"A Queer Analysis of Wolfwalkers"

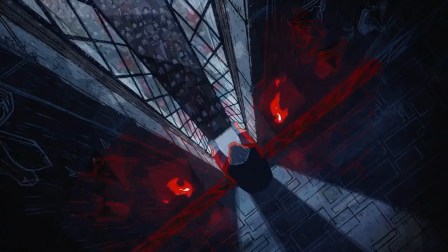4:01 But for the sake of understanding this film, essentially what we need to know is that religious imposition and supposedly holy crusades
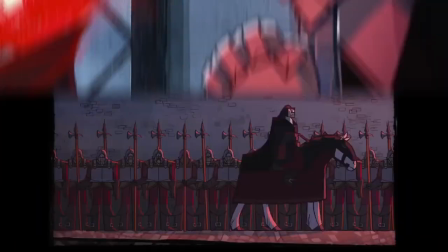4:09 are often used as justifications for capitalistic and imperialistic pursuits.
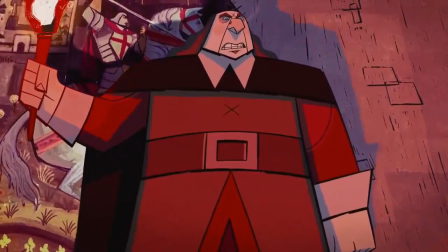4:14 I will lead cannons to the den of these beasts and send them all to hell.
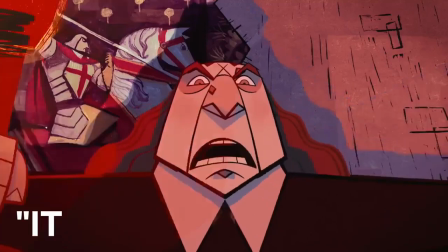4:20 We shall prevail. It is the Lord's will.
And a major part of this Puritan oppression includes the obtrusion of strict gender roles, as we also see depicted in the film.
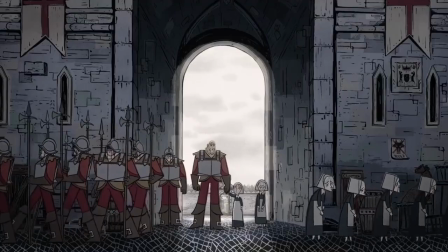4:30 In the Lord Protector's Society, a strict gender binary is enforced,
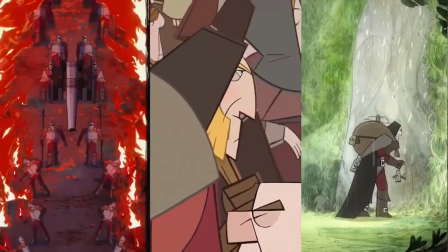4:35 with men performing the roles of soldier and hunter, and women being relegated to caretakers and housemaids.
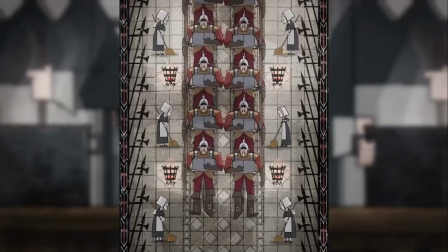4:42 The men are meant to serve as the strong patriarchal protectors of the people within the town.
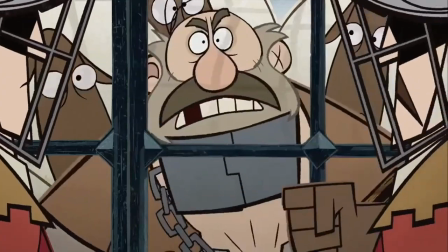4:46 In actuality, they serve as an agent of authoritarian enforcement.
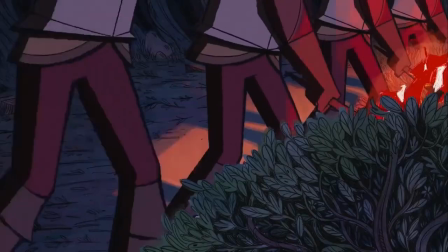4:51 Their destruction of the surrounding wilderness to expand the settlement also ties into this idea thematically, which I'll expand on a bit more in the next section.
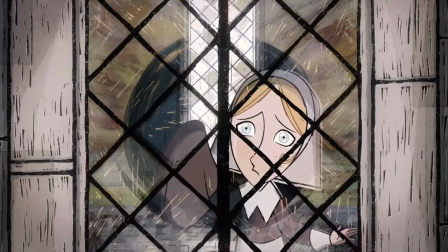4:58 Meanwhile, the women are forced into domestic servitude, ordered to do the cooking, cleaning, and other essential maintenance.
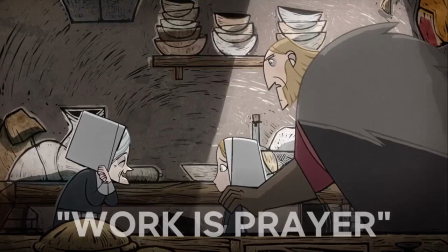5:05 Additionally, these women are subjugated through the work is prayer mindset, another result of religious enforcement.
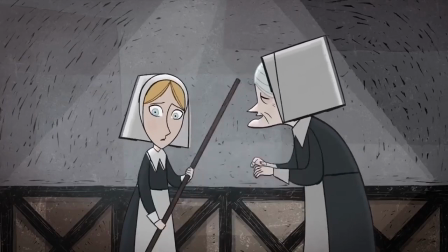5:12 Work is prayer, girl. Better if you don't stop.
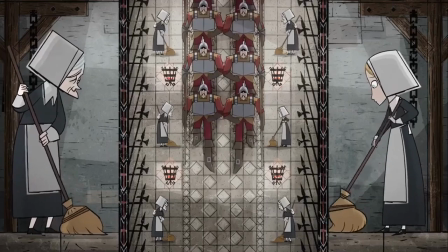5:18 The striking visuals of the characters, separated and closed off from the other,
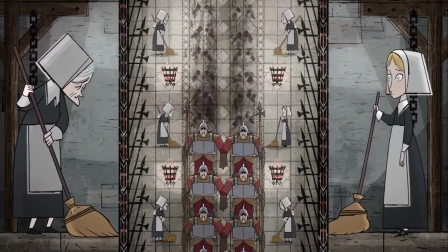5:23 emphasizes this binary that serves to confine each gender within a strict pretense of expectations, being both literally and metaphorically caged.
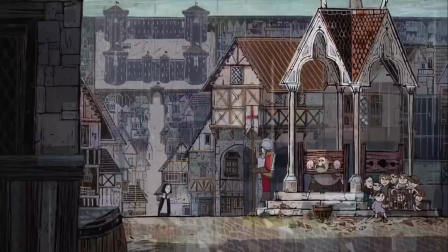5:31 The woodblock print art style of the town illustrates the idea of society as a cage, which I'll also expand upon more in a bit.
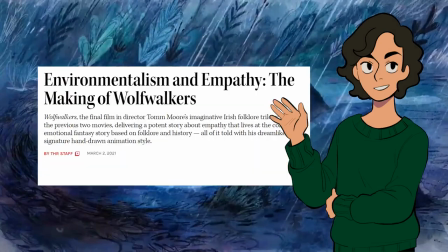5:38 But directors Tom Moore and Ross Stewart said in this interview with The Hollywood Reporter, Robin's home in Kilkenny is a cage, and the visuals reinforce that.
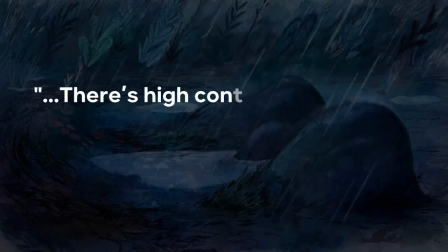5:47 The linework is very harsh and very black and white. There's high contrast and there's a lot of geometric patterning, kind of like a warped perspective.
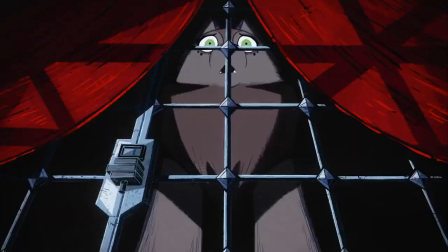5:55 We also see literal cages come up when we see that the Lord Protector has Maeve's mother imprisoned and then later Maeve herself.
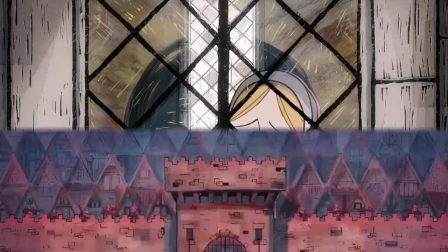6:02 Robin's house, the scullery, even the town itself often resemble a cage,
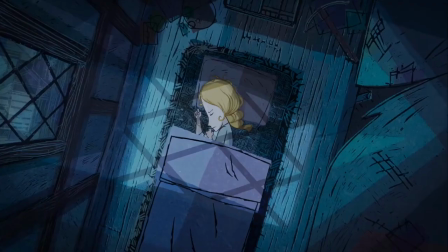6:07 a box of imprisonment that the societal gender expectations have put upon this character. But thankfully for Robin, the film shows us that there is another option besides simply tolerating the existence within the confines of social expectations, an option where instead she can be free from the imprisonment of the gender binary.
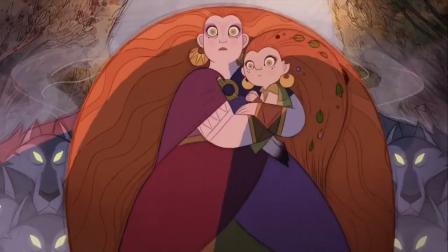6:25 That's where Maeve and the Wolfwalkers come in.
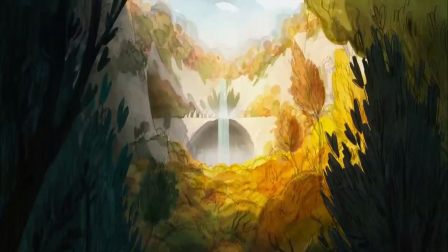6:36 As part of its commentary on colonialism,
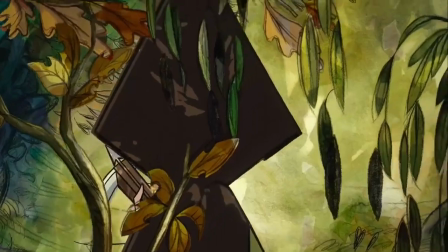6:39 the film incorporates a strong message about humanity's relationship to nature and the devastating effects of imperial deforestation.
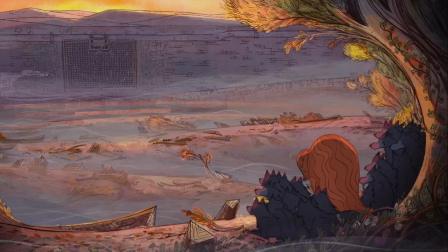6:46 But additionally, when looked at in diametric opposition to the strict social structure of the town that centers itself around the gender binary,
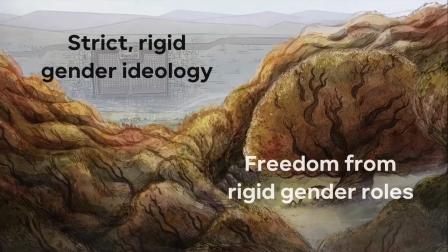6:54 the surrounding wilderness serves as a metaphor for freedom from this rigid and oppressive structure.
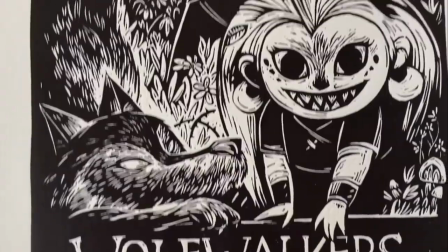6:59 Once again, this is shown through the visual style, inspired by linocut with a grid-like appearance,
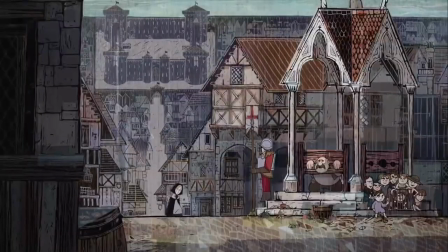7:04 straight lines and angular shapes, cold and gray colors confined within the bounds of thick, bold lines to represent the rigidness of society.
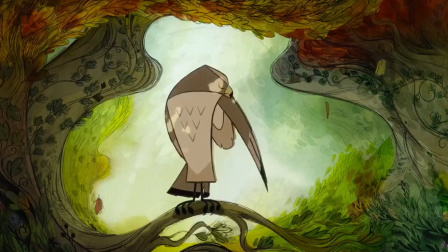7:12 Meanwhile, the surrounding forest is warm and bright,
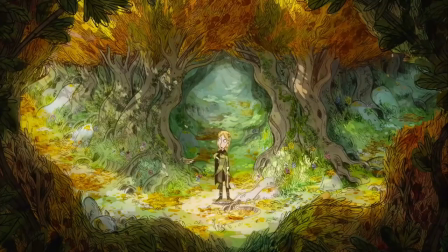7:16 fluid and moving, ever-growing and intertwining in a loose watercolor art style.
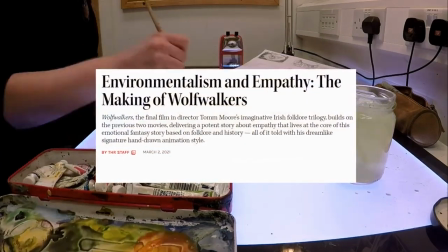7:22 In that earlier mentioned Hollywood Reporter interview, directors Tom Moore and Ross Stewart describe that to convey the freedom of the forest,
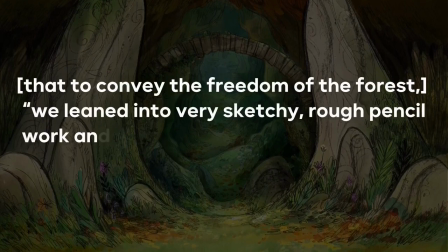7:30 we leaned into the very sketchy rough pencil work and line work describing all the forms with lots of curves,
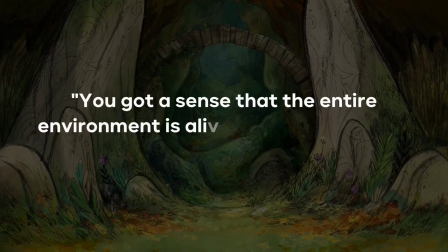7:35 lots of flowing lines. You get a sense that the entire environment is alive and very luxurious and lush, almost Rococo style.
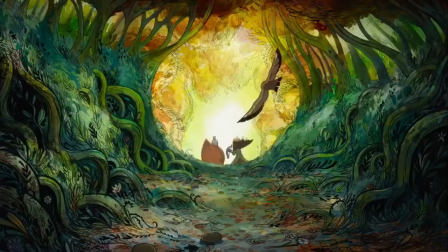7:43 These soft and curving lines evoke the feeling of freedom that the natural world represents, freedom from the confines of social expectations.
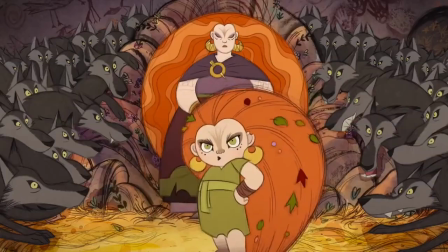7:50 We can even see this in the character designs of Maeve and her mother, Mole,
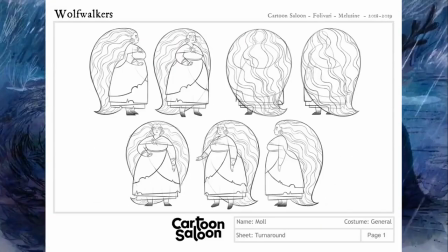7:54 being comprised of round and soft shapes with wild and bushy hair, as opposed to the townspeople who are all blocky and angular, covered and proper. I'll definitely have more to say about hair when I talk about Robin, but we'll get there soon. So, you know, put a bit in it.